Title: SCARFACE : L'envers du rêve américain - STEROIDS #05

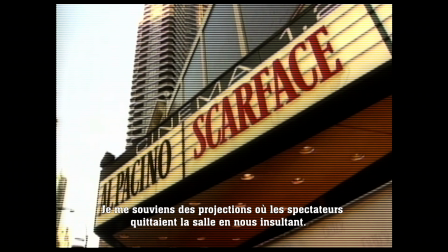(4:16)
I remember screenings where people were walking out and cursing our names up and down the aisles.
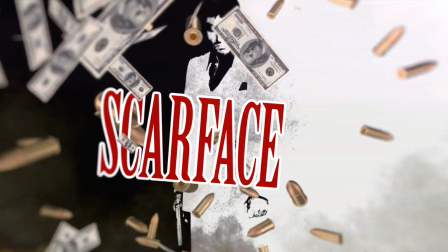(4:22)
Comme nombre de ses œuvres conspuées à leur sortie, mais qui accèdent à leur véritable stature en un temps record, Scarface met le doigt sur ce qui fait mal.
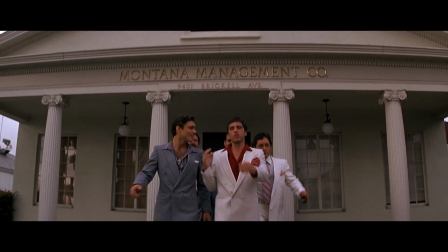(4:30)
À l'orée des années 80, le parcours de Tony Montana, aussi violent et agressif soit-il,
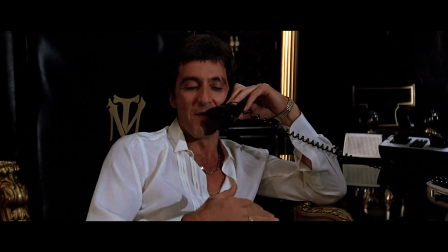(4:35)
reflète clairement l'idéologie du moment où le capitalisme et l'individualisme forcené sont désormais érigés comme des symboles d'une réussite sociale incontestable.
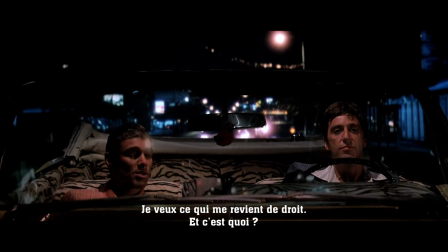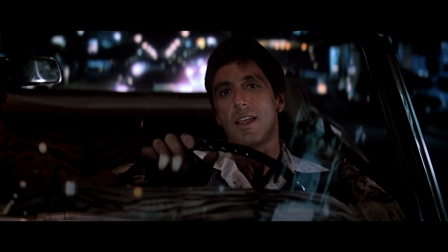Scénariste du film, Oliver Stone a la brillante idée d'intégrer le récit dans un événement politique récent,
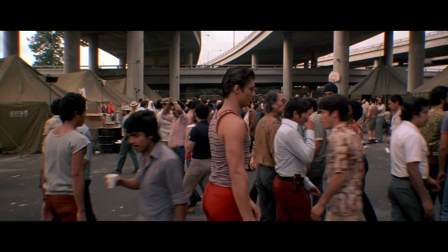(5:01)
à savoir l'exode massif des immigrés cubains venus rejoindre la côte est des États-Unis en masse après un accord passé entre Castro et le gouvernement de Jimmy Carter.
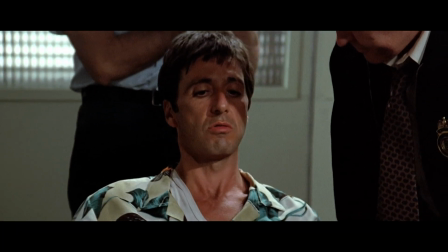(5:10)
C'est ce qui lui permet de nourrir le désir de rêve américain du personnage principal, qui s'oppose ainsi directement au régime communiste de son pays.
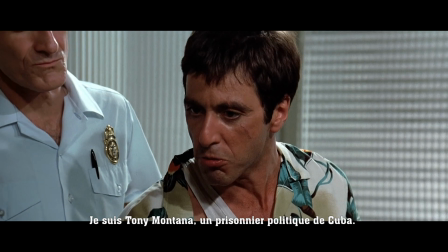(5:17) I'm Tony Montana, a political prisoner from Cuba. And I want my fucking human rights now.
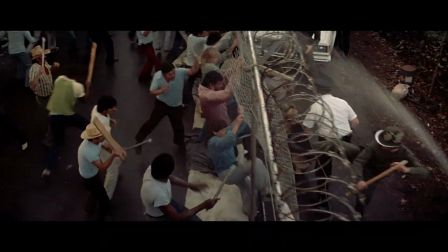(5:24)
Ce point de départ ancre d'ailleurs Scarface dans un contexte réaliste difficile à ignorer,
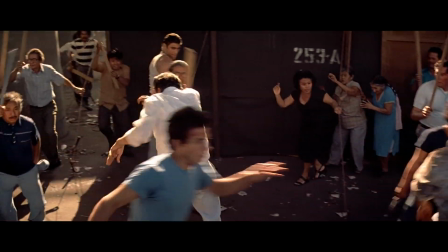(5:28)
à plus forte raison car Brian De Palma utilise des images d'archives pour illustrer ce prologue,
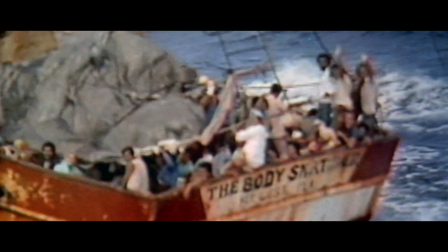(5:33)
ce qui tranche volontairement avec le style baroque et jusqu'au boutiste qu'il va appliquer par la suite.
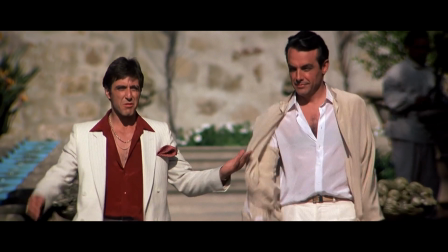(5:38)
Sans perdre la puissance d'évocation propre à son cinéma, Brian De Palma rentre de plein pied dans l'esthétique des années 80 pour la première fois de sa carrière,
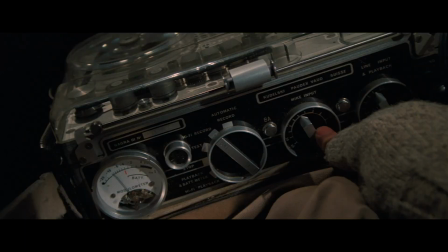(5:46)
après avoir signé son dernier grand film 70s avec le poignant Blowout.
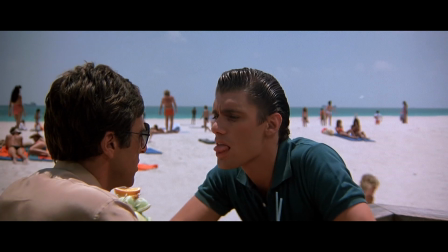(5:52)
Le tour de force du cinéaste n'est pas seulement de mettre le doigt sur toute la vulgarité, le mauvais goût et l'absence de recul liée à cette époque.
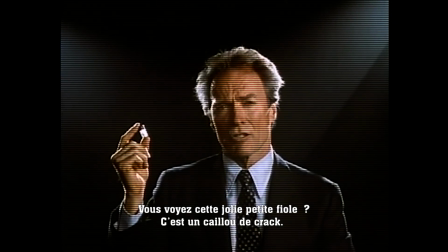(6:00) See this cute little vial here? It's crack, rock cocaine, the most addictive form.
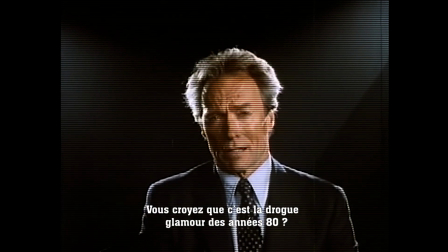(6:06) You think it's the glamour drug of the 80s?
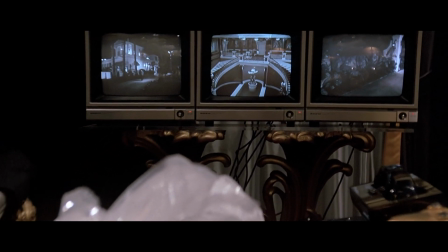(6:08)
Mais également de l'amplifier à travers une mise en image virtuose qui a probablement son rôle à jouer dans la fascination qu'exerce le film encore aujourd'hui.
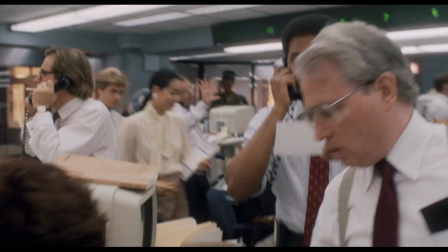(6:16)
Et s'il est certain que d'autres œuvres contemporaines n'ont pas hésité à brocarder le mode de vie excessif et destructeur des années 80, I'd buy that for a dollar.
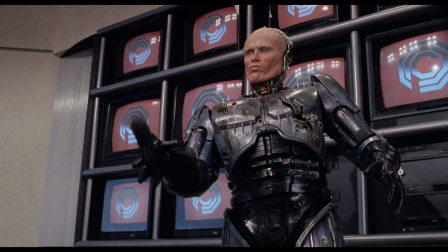(6:24)
Comme ce fut le cas de Wall Street, Robocop ou le roman American Psycho de Bret Easton Ellis,
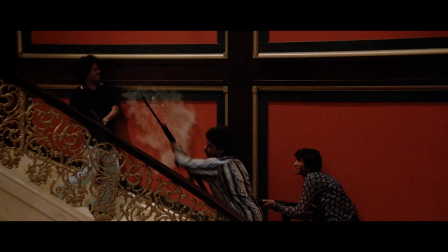(6:30)
aucune d'entre elles n'aura eu un impact aussi actuel et immédiat que Scarface.
You fuck with me!
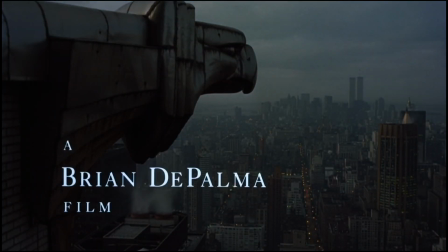(6:35) You fuck with me!
C'est bien simple, De Palma n'ira jamais aussi loin dans la satire sur aucun autre de ses projets,
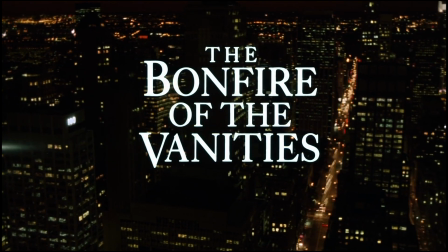(6:42)
y compris sur ceux qui se prêtent à toutes les outrances, comme le Bûcher des Vanités par exemple, pour appuyer son propos avec l'ironie mordante qui le caractérise.
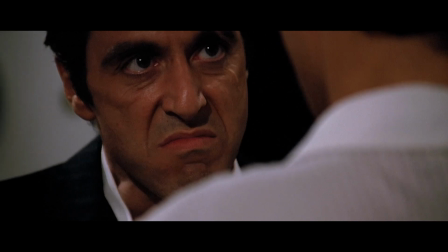(6:50) Oh my God!
En se basant sur le jeu outrancier d'Al Pacino et sur l'irrévérence jouissive d'un scénario qui n'hésite pas à en faire des tonnes,
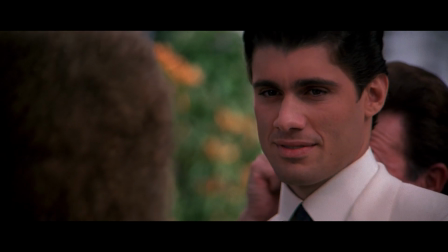(6:57)
le cinéaste façonne des images évocatrices et symboliques qui indiquent l'état d'esprit du personnage en titre de façon très marquante.
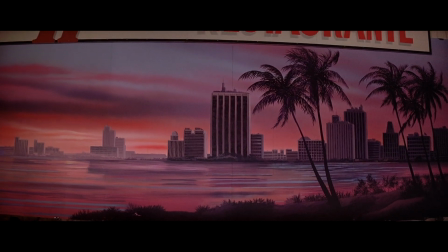(7:07)
Le motif le plus évocateur reste probablement cette gigantesque pancarte publicitaire qui représente un coucher de soleil factice sur Miami,
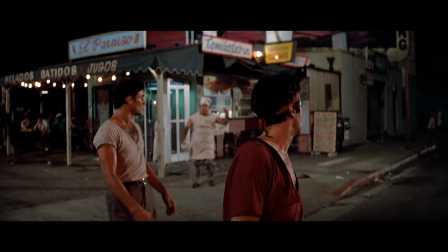(7:14)
une image paradisiaque en toc qui nargue Tony Montana quand celui-ci est au plus bas de l'échelle sociale.
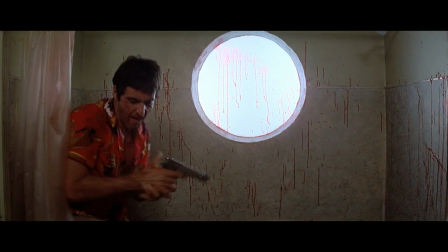(7:20)
Après un premier acte de violence, ce panorama prend littéralement vie derrière lui,
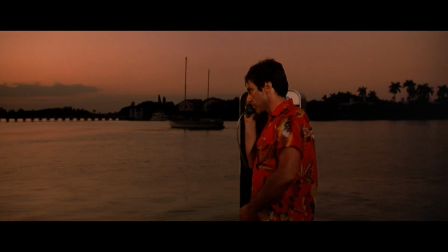(7:25)
comme pour signifier son ascension vers le pouvoir et par extension ses premiers pas en Amérique, le pays de toutes les opportunités,
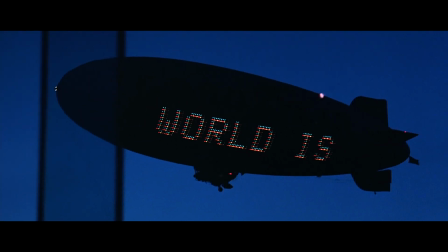(7:31)
y compris les plus crapuleuses. Comme le célèbre slogan publicitaire qui scande « Le monde est à toi » et que De Palma emprunte au Scarface de 1932,
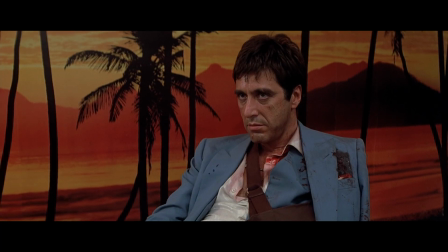(7:39)
ce coucher de soleil sera la toile de fond qui magnifie la prise de pouvoir progressive de Tony Montana,
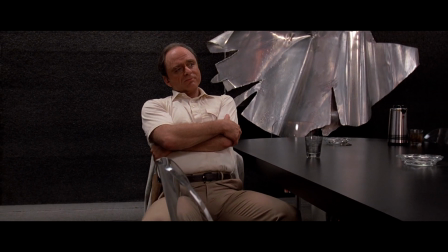(7:44)
comme une manière de signifier qu'en Amérique, tout a un prix, y compris le paradis.
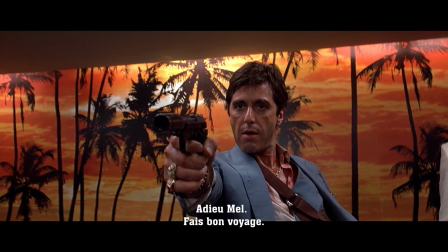(7:51) So long, man. Have a good breath. Fuck you!
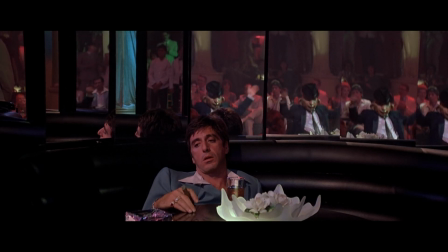(7:55)
Ce jeu de miroir entre le fantasme et la réalité est au cœur de Scarface, mais à travers sa mise en scène interprétative,
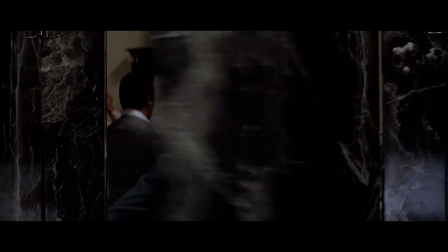(8:01)
Brian De Palma l'étend précisément au contexte pour faire ressortir la particularité explosive de la personnalité de Tony Montana.
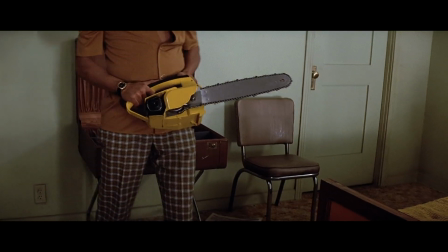(8:09)
La fameuse scène de la tronçonneuse n'est pas seulement violente à travers la suggestion de la mise en scène, qui s'attarde plutôt sur la réaction de Tony que sur la souffrance de la victime.